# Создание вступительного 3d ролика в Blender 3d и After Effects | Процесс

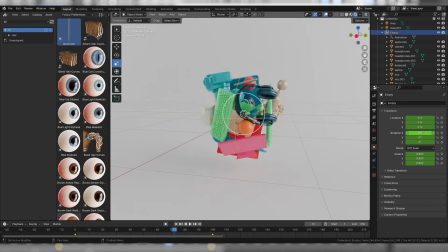[4:16]
И для небольших проектов это достаточно оптимальный процесс.
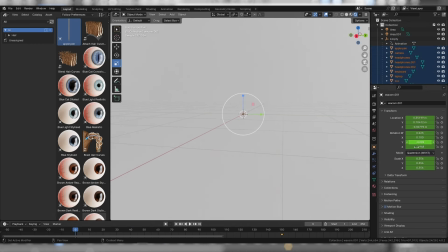[4:20]
Если это был бы более крупный проект, понятно, что стоило бы все систематизировать. Но процесс систематизации и автоматизации – это тоже достаточно сложный и времязатратный процесс. Поэтому те, кто работает с Houdini, прекрасно знают, что создание шаблонов, создание базовых элементов,
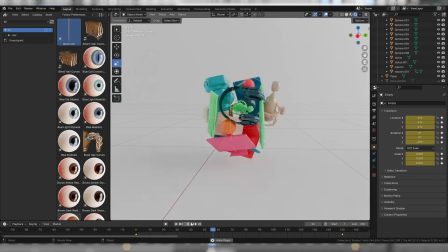[4:39]
визуальное скриптирование процессов порой занимает намного больше времени и требует больше сил, чем все остальные процессы вместе взятые.
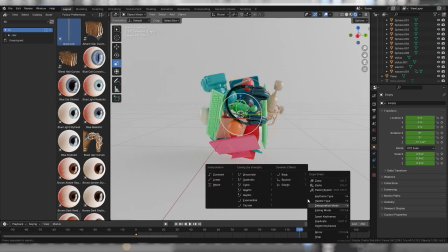[4:46]
Здесь я продолжаю настраивать анимацию нулевого объекта.
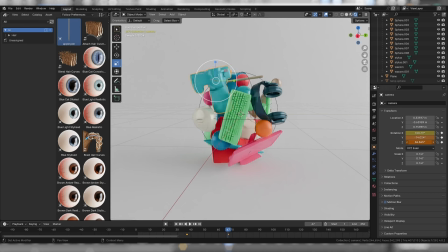[4:51]
Здесь я приступаю к индивидуальной анимации каждого объекта в сцене. Как вы видите, вся анимация здесь также настраивается вручную. Здесь я создаю и настраиваю основную камеру.
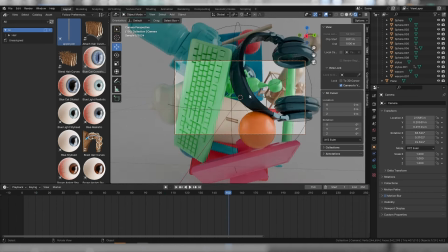[5:06]
самая большая ошибка, которую допускают новички, они пытаются проработать абсолютно все предметы со всех ракурсов.
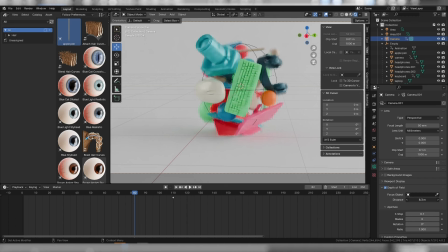[5:15]
Хотя в итоге какая-то часть из этих предметов будет видна в камеру, а какая-то будет за камерой.
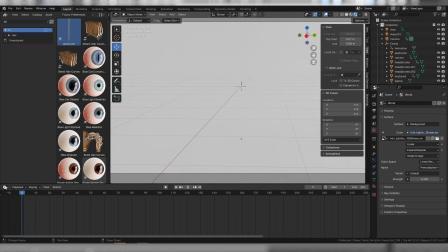[5:22]
Если мы эти предметы не видим, либо они вдалеке, зачем на них тратить столько же времени, сколько на предметы, которые находятся вблизи?
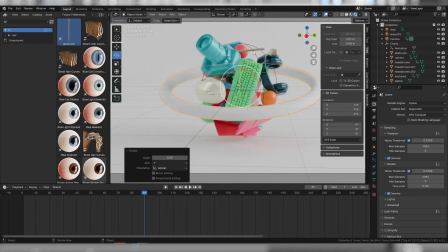[5:33]
Далее я решил добавить светящийся элемент к общей композиции видеообруча,
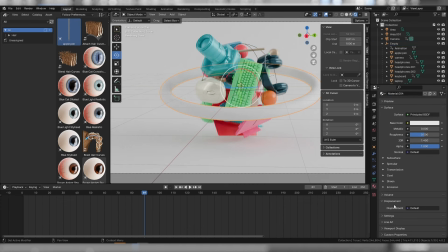[5:38]
который также стал дополнительным источником света, подчеркивающим все элементы, находящиеся в сцене.
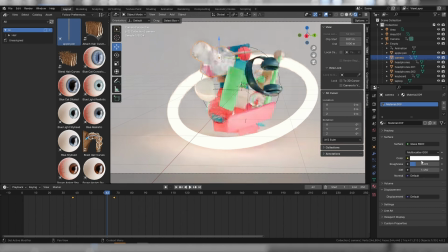[5:46]
У камеры я заменил материал на матовое синее стекло.
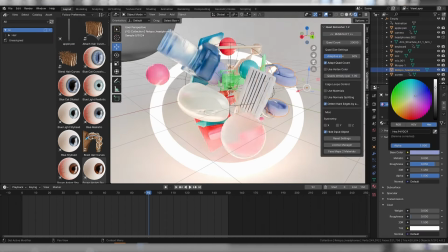[5:54]
Вдобавок я поменял материал у наушников и добавил материал стекла некоторым сферам.
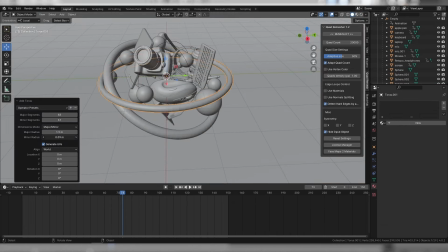[6:02]
Я добавил в сцену еще один светящийся обруч, который я также вручную анимировал, добавив в сцене динамичности.
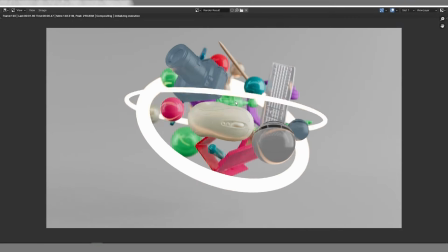[6:11]
Я переключился на рендер движок Eevee и сделал предварительный просчет анимации для понимания того,
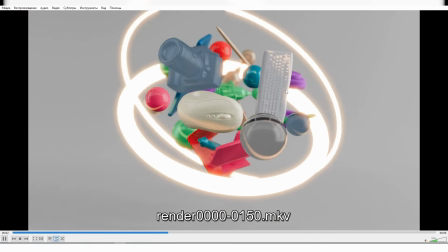[6:19]
насколько гармонична композиция и как все работает.
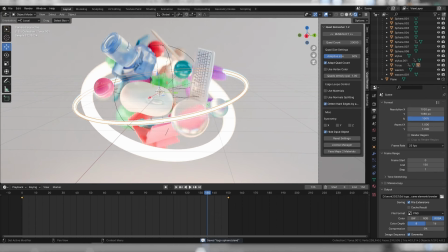[6:24]
После чего я настроил рендер и сделал полноценный просчет в движке Cycles. Просчет был сделан в качестве PNG sequence, то есть каждый кадр это отдельная картинка.
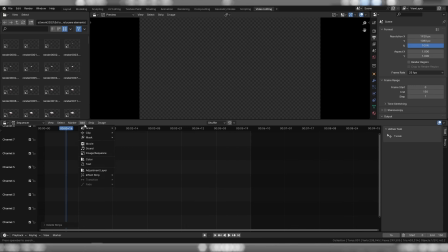[6:36]
И для того, чтобы посмотреть, как получилась анимация, я перенес данные картинки непосредственно в видеоредактор в самом блендере.
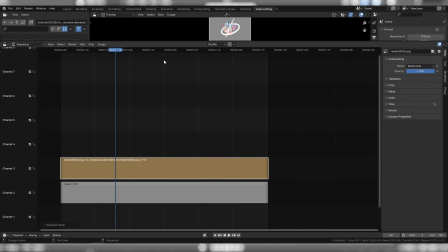[6:44]
Я выбрал формат PNG благодаря возможности сохранять просчеты без фона,
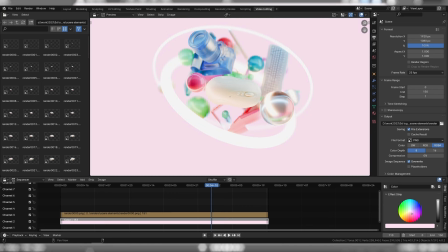[6:51]
что позволило мне внутри блендера подставить цветной фон и протестировать разные цвета в качестве фона.
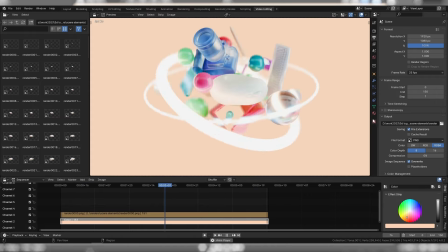[6:58]
Мне очень понравилась идея меняющегося цвета фона.
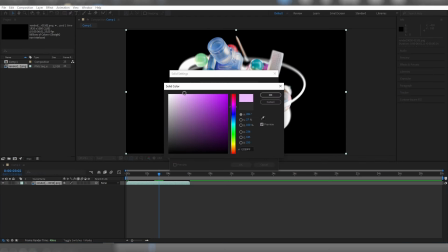[7:03]
Поэтому, перенеся просчеты в After Effects, я первым делом решил создать несколько цветовых фонов, которые будут заменять друг друга в такт музыке.
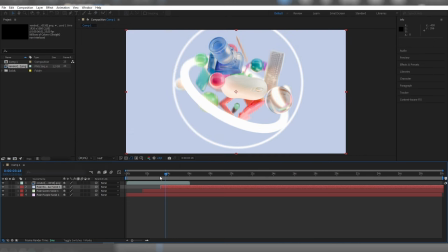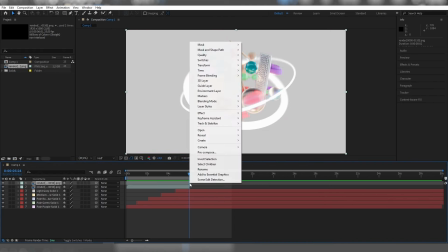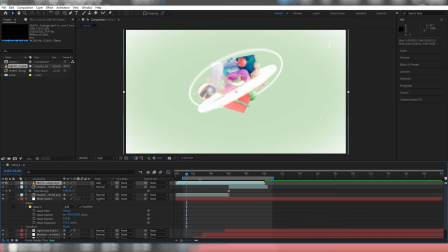[7:26]
Чтобы получить еще больше вторичной анимации, я наложил на видео эффект старой пленки.
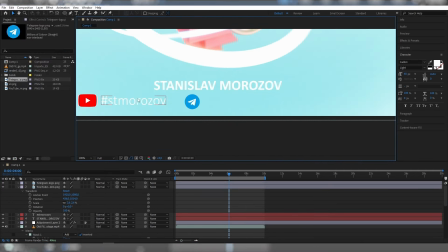[7:37]
Я добавил текстовые элементы и иконки и настроил их появление в такт музыки.
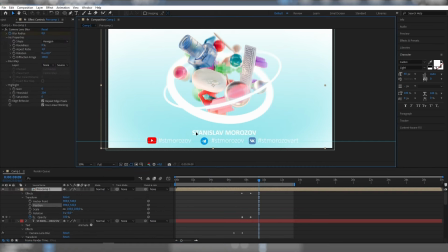[7:44]
И вот что у меня получилось. А с вами был Станислав Морозов. Всем пока!